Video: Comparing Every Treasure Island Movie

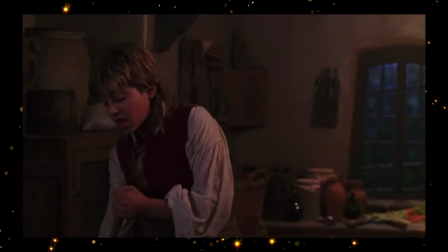[8:19]
I don't know, maybe because he sings a song.
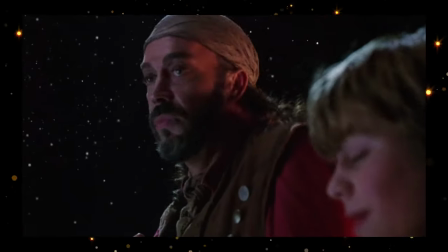[8:21]
He's definitely a lot more innocent than the 1990 version, and of course, as mentioned, he doesn't kill anyone in this one.
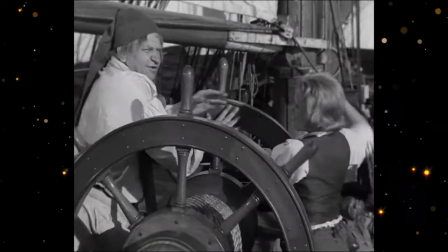[8:29]
The 34 version, though, manages to be even more innocent, and he does kill someone.
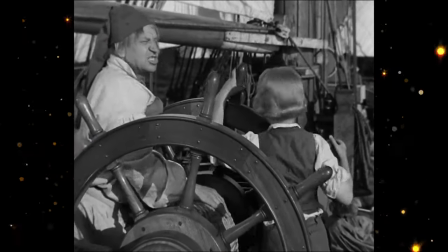[8:34]
He's notably much younger than any of the other versions of Jim, and he is much physically weaker than in the book or any of the other movies.
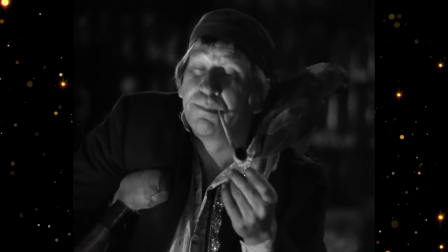[8:42]
He's also a lot more naive. I would go so far as to say this version of Jim is actually pretty dumb, but it kind of works for this movie.
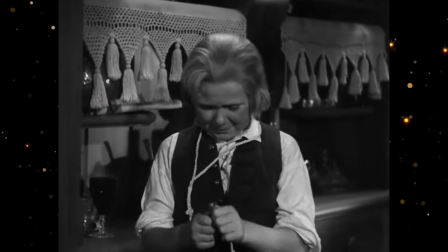[8:51]
Now, part of that is, of course, because he's played by Jackie Cooper, who was a huge star at the time and already had a very established persona.
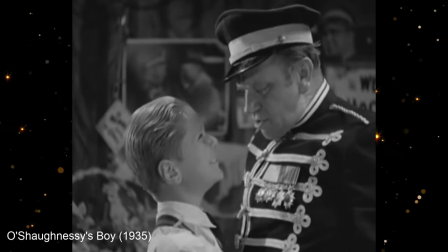[9:00]
The wide-eyed and perfect ray of sunshine child who melts the cold heart of the
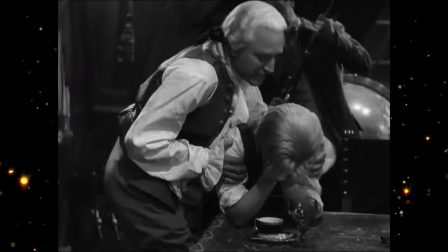[9:08]
drunken tramp type character. That would also be why this Jim cries so much.
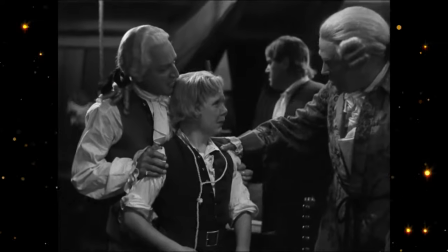[9:14]
He actually didn't cry at all originally, but MGM forced director Victor Fleming to go back and shoot some crying scenes they could insert into the film.
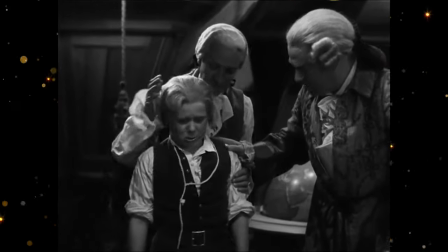[9:22]
A Jackie Cooper film where he doesn't cry was valueless to them. They didn't call him buckets of tears for nothing.
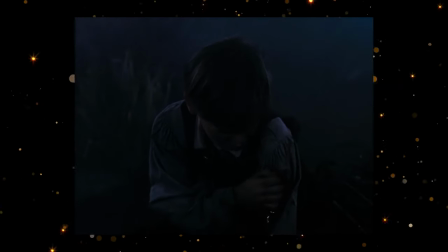[9:28]
In my opinion, the best version of Jim on film is Bobby Driscoll's version. He fits the period, and he's a good balance of naive and capable.
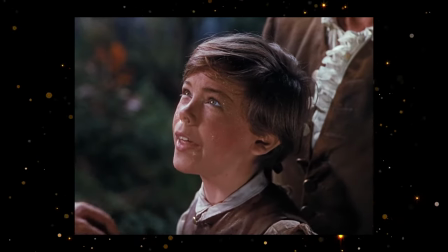[9:37]
He's still a kid, of course, and new to everything he experiences, but he gives everything his all, and sometimes he succeeds.
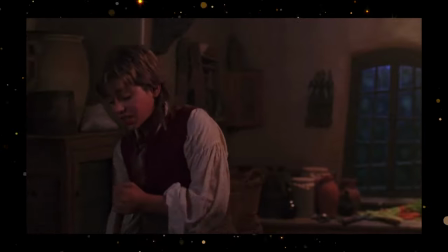[9:44]
I did notice, though, that all of these Jims have hairstyles that are only vaguely old-timey, fitting better with the periods the films were actually made.
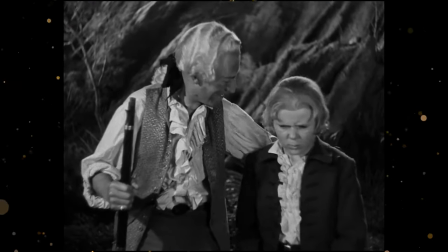[9:53]
Aside from Jackie Cooper, who has a notably uncool do for the 1930s,
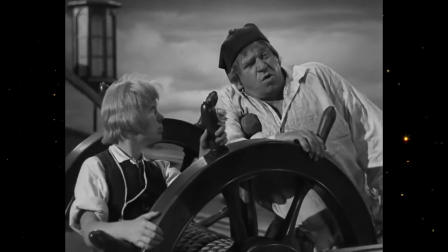[9:58]
but it fits the rest of the hair and costumes a lot more than any of the others.
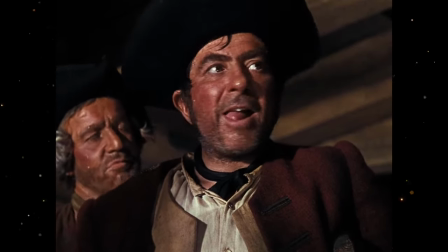[10:03]
Probably the most important character to get right, honestly, Long John Silver.
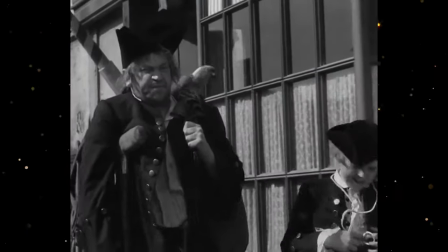[10:08]
He is the scoundrel pirate who tricks Jim into thinking they're friends and then betrays him.
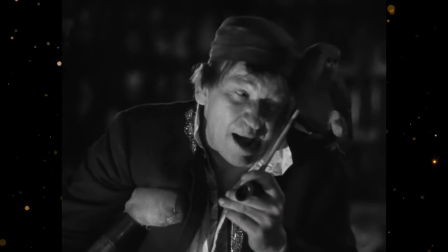[10:14]
The 1934 version gives us Wallace Beery as Silver.
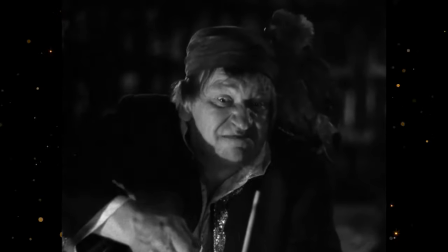[10:18]
He was a popular character actor who successfully transitioned from silent to talkies,
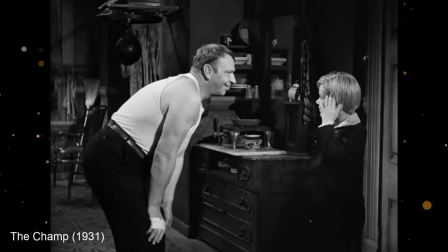[10:24]
and he previously starred alongside Jackie Cooper in The Champ, for which he won Best Actor at the Academy Awards.
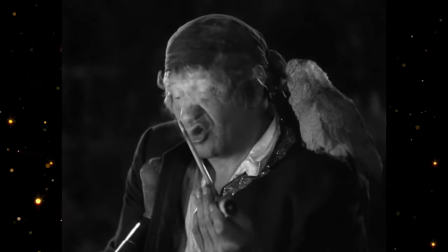[10:30]
I really like this version of Silver. He has a warmth and a friendliness to him that makes Jim falling for his ruse and becoming friends with him very believable.
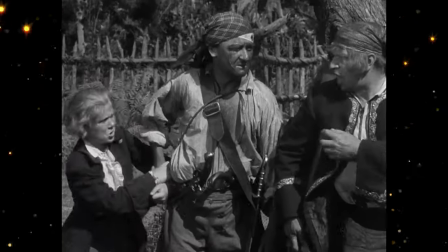[10:38]
Beery always had a talent for projecting this kind of warmth and kindness to his performances,
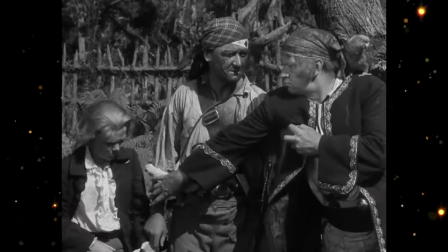[10:44]
which is incredible because in real life that couldn't be further from who he actually was.
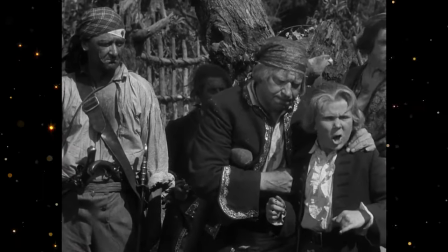[10:49]
But with his established screen persona as the kindly old drunk, it made perfect sense to cast him in this role.
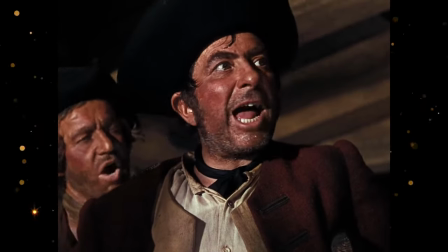[10:56]
In the 1950 version, we have Robert Newton.
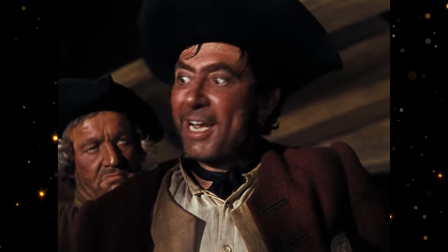[10:59]
His performance in this film actually invented what we now think of as pirate talk or the pirate accent.
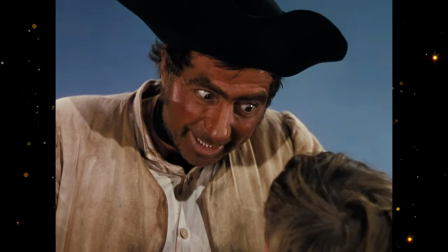[11:05] You ain't given to rum drinking, are you? Oh, no, sir.
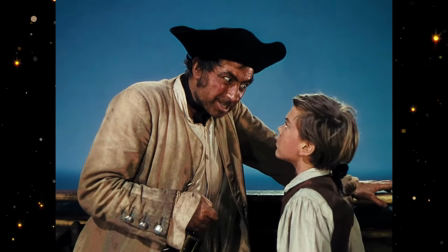[11:10] Nor quarrelsome, like some I could name.
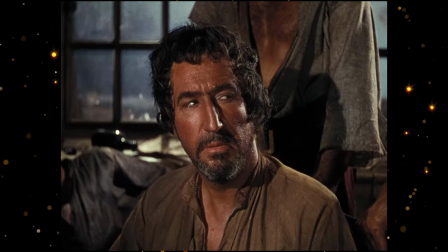[11:14]
So for that reason, his performance may seem more piratey than Wallace Beery's in hindsight.
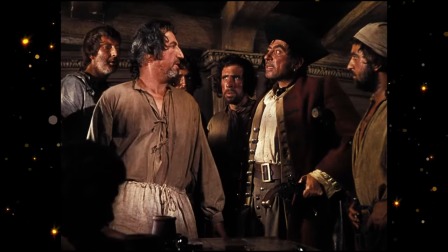[11:20]
Newton certainly seems like a dirty, scoundrel, backstabbing pirate,
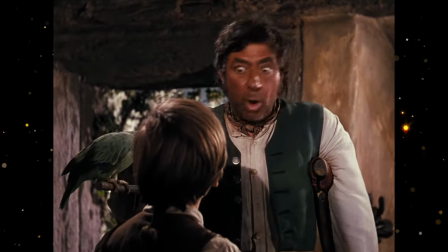[11:24]
but I always felt like he never really had that much chemistry with Bobby Driscoll, and so it never really feels like they're truly friends at any point in the film.
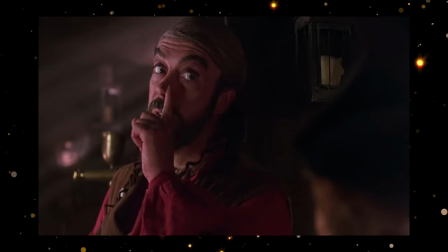[11:33]
Tim Curry is Tim Curry.
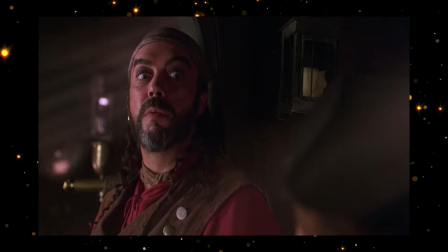[11:36]
He's a good Long John Silver, like Wallace Beery, a bit of an obvious choice for the role in 1996, but hey, he's right for the part, what can you say? He's more overtly a bad guy, which makes sense. This movie is for a much younger audience than the others.
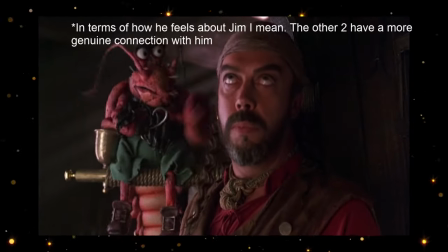[11:49]
His intentions are made clearer early on.
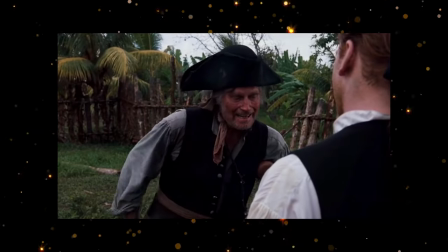[11:55]
Then we have the 1990 version. Silver is played by Charlton Heston, of all people.
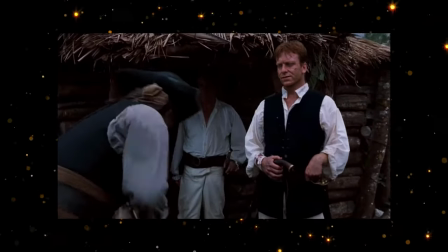[12:01]
He doesn't bring that Charlton Heston style, though. Actually, he seems to be channeling Wallace Beery.
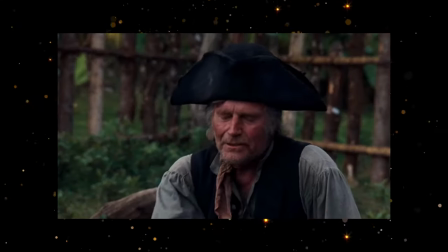[12:07]
Overall, he's a really forgettable bad Silver. The other actors are all about equal, but he is just leagues below them.
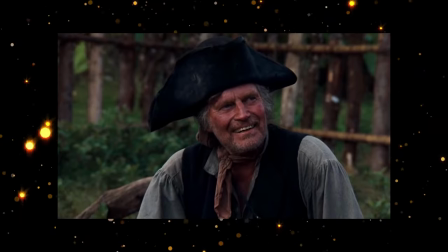[12:15]
Of course, every performance in this movie is bad, so it's probably more to blame on direction.